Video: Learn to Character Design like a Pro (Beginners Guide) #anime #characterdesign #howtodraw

The palette of professional characters in TV, animated shows, comics, and games will usually have 1 to 3 main colors with supporting colors that are often neutrals, such as black, brown, white, or gray.
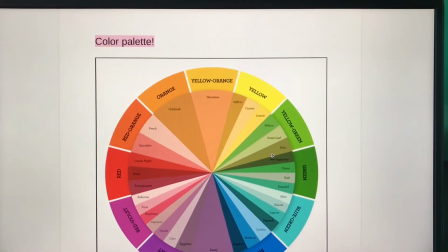8:33 Here is a color wheel that I found.
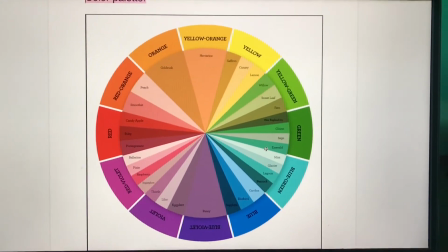8:36 It just has the primary, secondary, and tertiary colors along with some tints and shades.
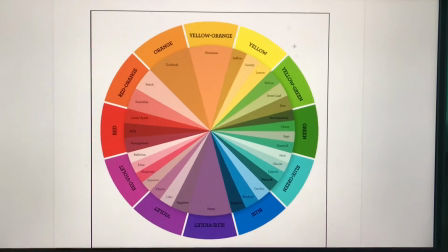8:44 And this just shows you like how much variety there is with the colors that you have to use.
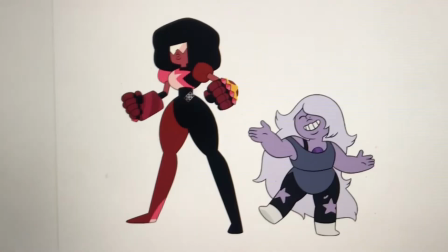8:51 These are a few examples from different shows, if you know them. What I like about this palette is it's just so simple.
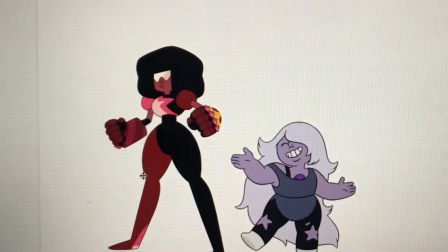8:59 You look at the characters and you're not trying to figure out where you're supposed to look.
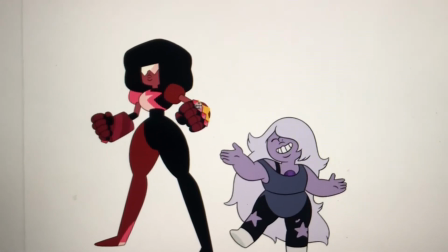9:04 You know exactly where you're supposed to look.
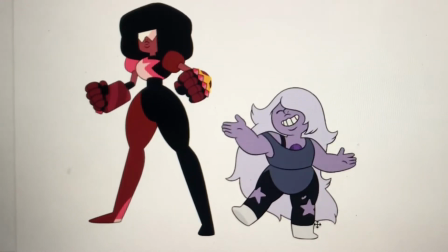9:07 And what I think helps with that is the almost monochromatic color scheme that they used with these characters.
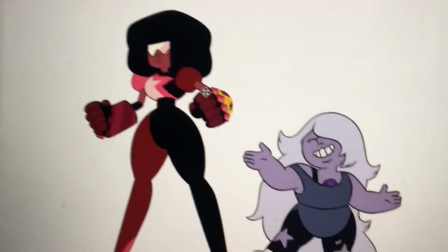9:16 You can clearly see that the main color is red. There's a little bit of yellow highlights, and that's it.
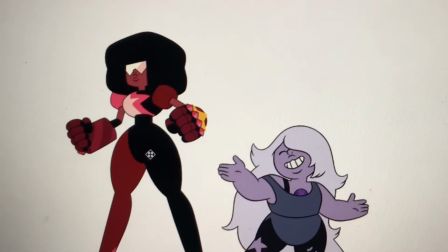9:24 The rest is just black, and so it's very simple.
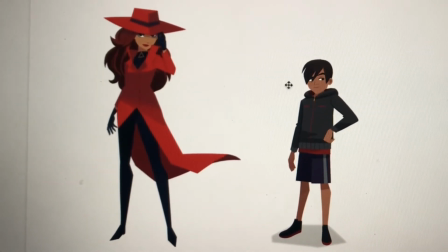9:30 This is from Carmen Sandiego, and it also has a bit of a monochromatic kind of scheme.
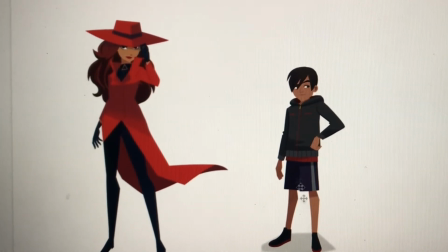9:37 There's a little bit more.
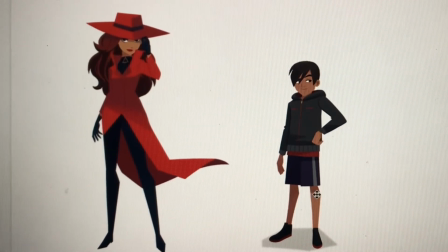9:41 The shading, the placement of the shadows looks a little bit more realistic.
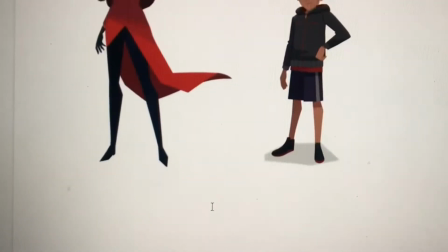9:47 It gives it a little bit more depth. This is from, Scooby-Doo. This is very flat color scheme,
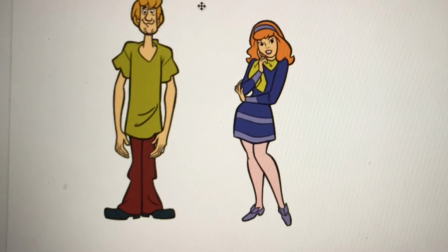9:56 the black lines on the outside of the characters, the black outline really helps to make it look even flatter.
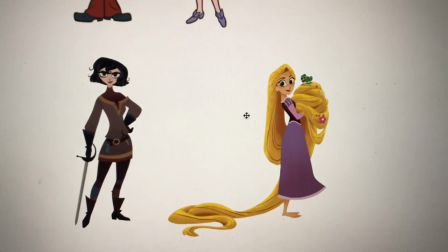10:04 Then you have tangled, where there is a bit more depth,
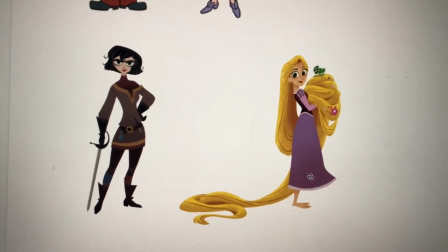10:09 and it still has like a level of flatness,
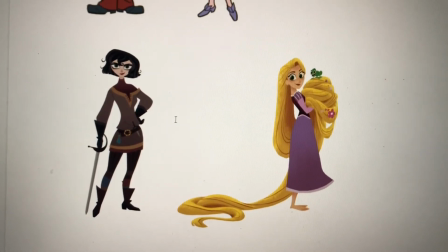10:14 but you can definitely see that there's more depth in this color scheme. The lines between character and story are very blurred. You often can't have a story without a character, and you can't usually have a character that does not have a story. This is why it is really important to make sure you have accessories or something on your character. It could be a scar, it could be jewelry, anything, or maybe even their physical appearance, something that connects and relates back to your story. Something that the viewer will look at and ask themselves questions like, how did they get that scar? Why does their clothing look like that? Why is their hair that color? You want to intrigue the viewer and bring them in to prepare them for the story that you're going to tell. There are some characters, such as Hello Kitty and Gudetama, that are made mainly for the aesthetic appeal for products that are made for advertising, but usually the characters will have a story, especially if you're writing a comic or making a character for a show. Your character is going to have a story. The focus will lead the attention of your viewers and will determine what part of the character is most important for your audience to look at. Usually this will be the area of the face, which shows the most immediate personality and connection with the character. So there are a lot of characters with dyed hair or really interesting eyes, because that leads the focus of the viewer to the character's face.
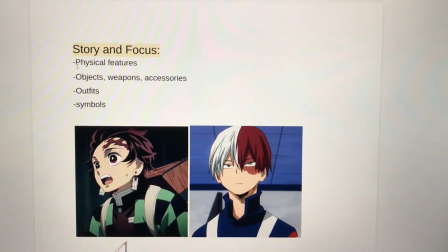12:08 Think a lot about what our character's physical features are, what their objects,
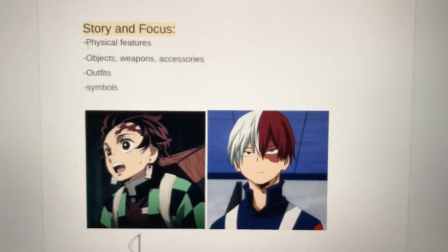12:14 weapons, accessories are, their outfits, what symbols they will be wearing,
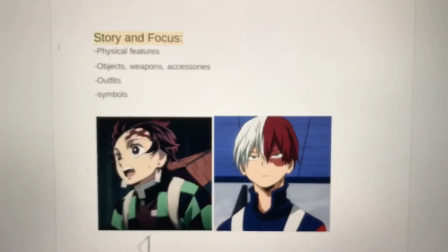12:18 and these things should give the readers clues and clarity on what their role is,
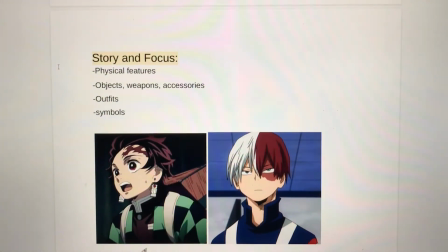12:27 what their role and position is in the universe, in the story that they live in.
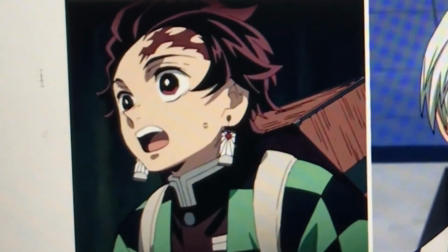12:31 This is Tanjiro from Demon Slayer,
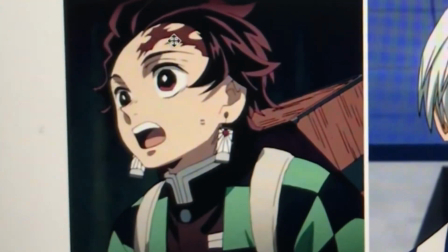12:35 and something very notable about his character design is this big scar on his forehead.
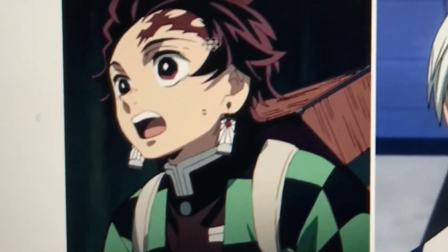12:41 Like, I mean, look at it. That's the first thing you look at when you look at him.
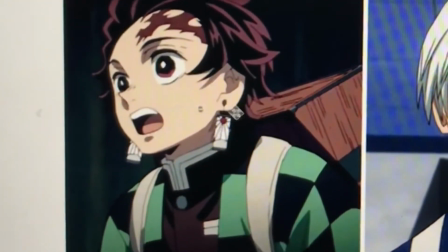12:46 And then you look at his earrings, which are also play an important role in the story.
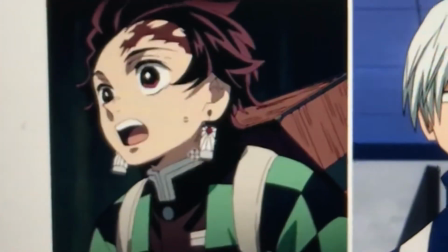12:54 So he has both accessories and he has a physical trait.
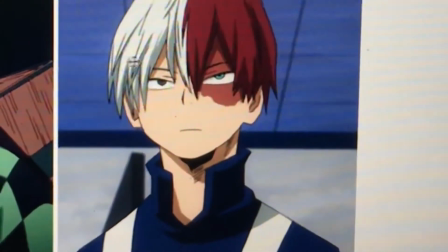12:58 Then you have Todoroki from My Hero Academia,
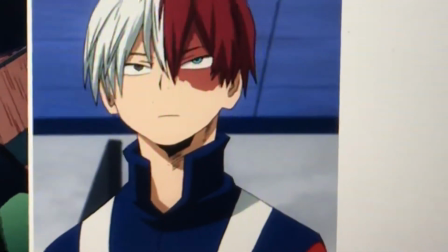13:02 and if you've watched the show, you know that his hair is a big giveaway to his powers,
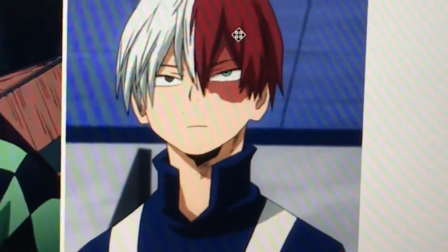13:08 which is having fire powers as well as ice powers.
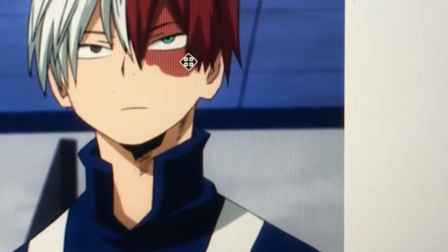13:13 And then the scar is part of his story, which is telling of his relationship with his father and the
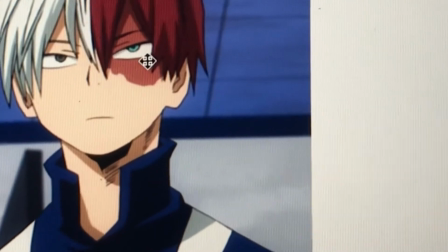13:23 instability with his mother, who gave him the scar.
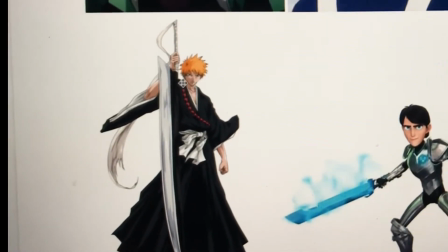13:28 This is Ichigo. The first thing that you look at when you look at Ichigo, like his hair
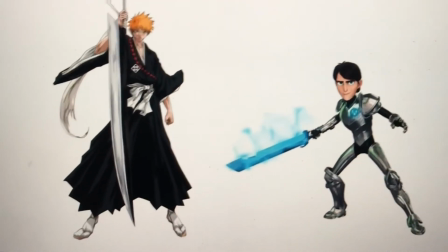13:37 and that ginormous piece of metal right here.
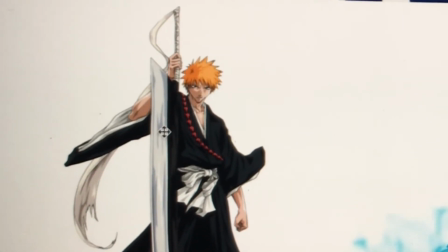13:41 The weapon is very important in the show, as you know that he fights all of those monsters.
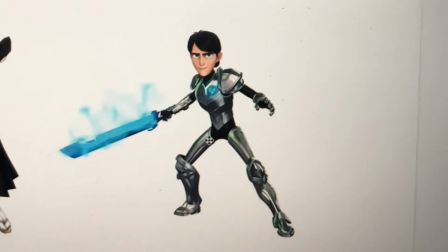13:50 This is Jim Lake Jr. from Troll Hunters.
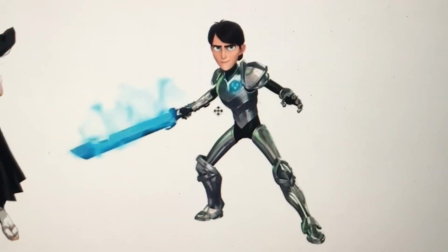13:54 He's been chosen to protect the human world from the trolls.
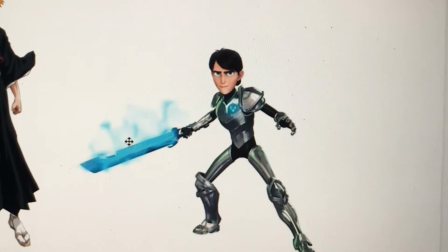13:59 Color is used to add focus to here, like everything,
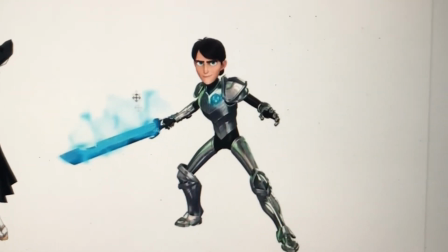14:04 his whole outfit and his color is very neutral.
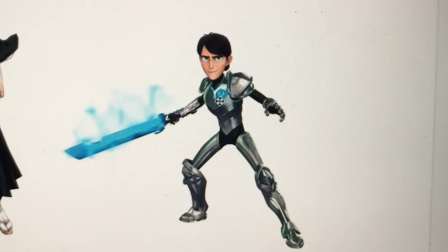14:09 You have black, you have gray, his skin color,
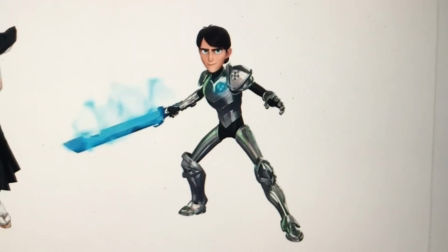14:12 and the only color here really that pops is the weapon and the little compass thing, which helps him transform.
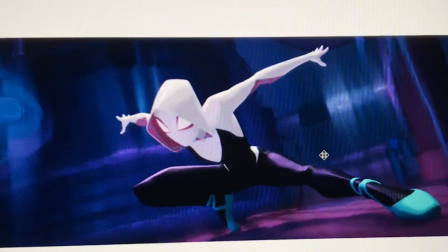14:21 And sometimes the outfit is the most important. Like with superheroes, the outfit is crucial.
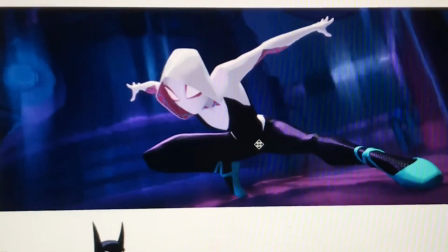14:29 The outfit is basically the embodiment of the superhero most of the time,
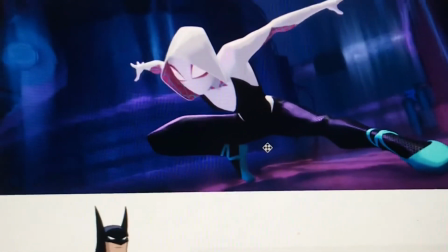14:35 especially in, like, you know, DC and Marvel Comics.
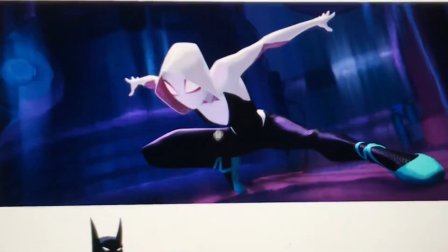14:40 And so we look at Gwen and we immediately, like, you just get shocked looking at her.
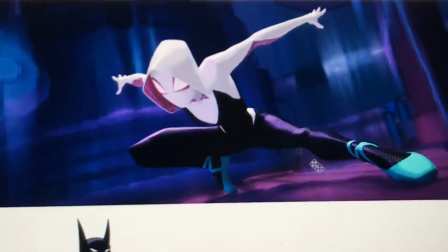14:46 Like, it's amazing. She has all these neon pinks and greens going on.
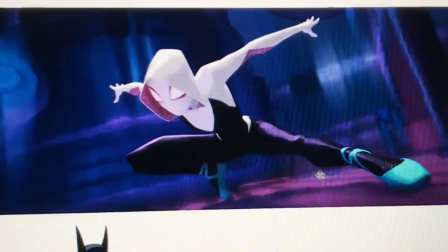14:54 And what I like about this is that you look at her face because of that pink,
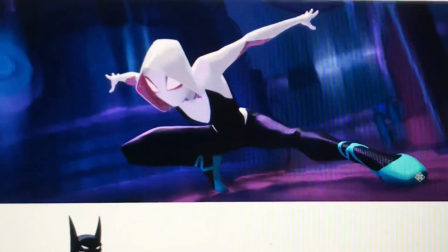15:02 and the other place you look at is her feet. And when you look at her feet, you notice that she's wearing ballet shoes,
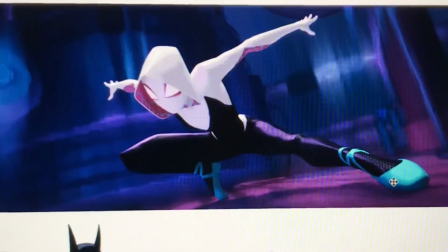15:10 which shows she's a very poised, very balanced character, very agile.
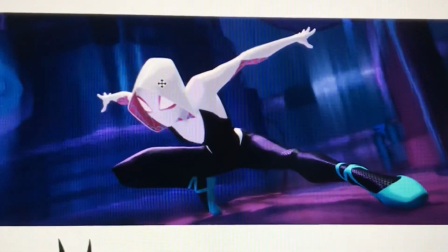15:16 And her hood might show that she's a little bit jaded, you know, she's a little closed in.
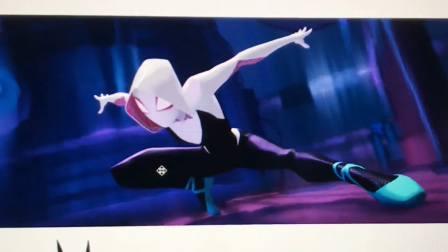15:24 So even though you have this great aesthetic, you can also get a little bit of who she is as a person.
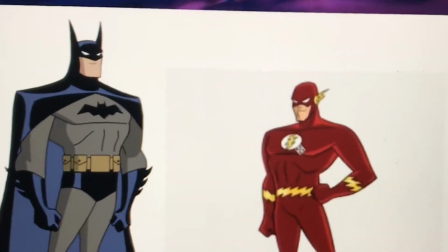15:32 Then you have Batman and Flash, and they have these symbols which immediately like tell you
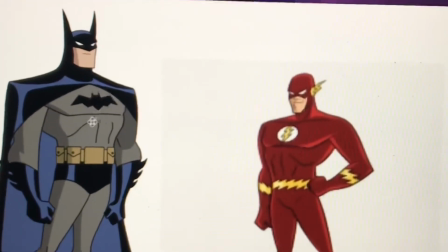15:40 what kind of person they are and what their superpowers are.
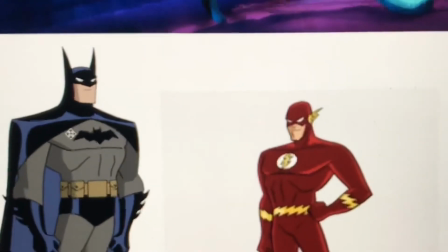15:46 And you know, bats, they go in the dark, and so it makes sense because that's basically his story.
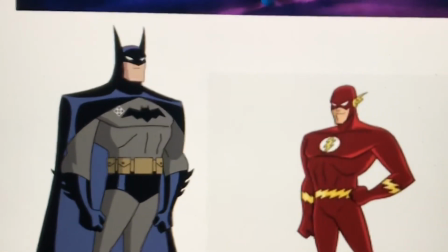15:53 He's always going around in the dark, always moving around in the dark, and so this symbol makes sense.
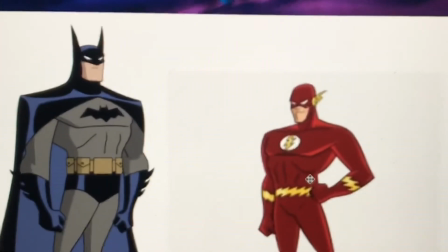16:01 Flash, he's
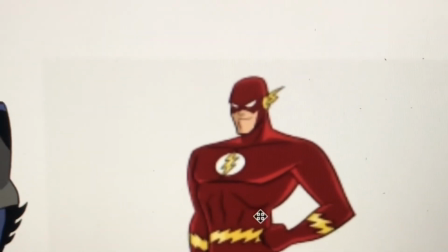16:04 fast, so that symbol on his chest, that lightning bolt, is very telling of his superpowers.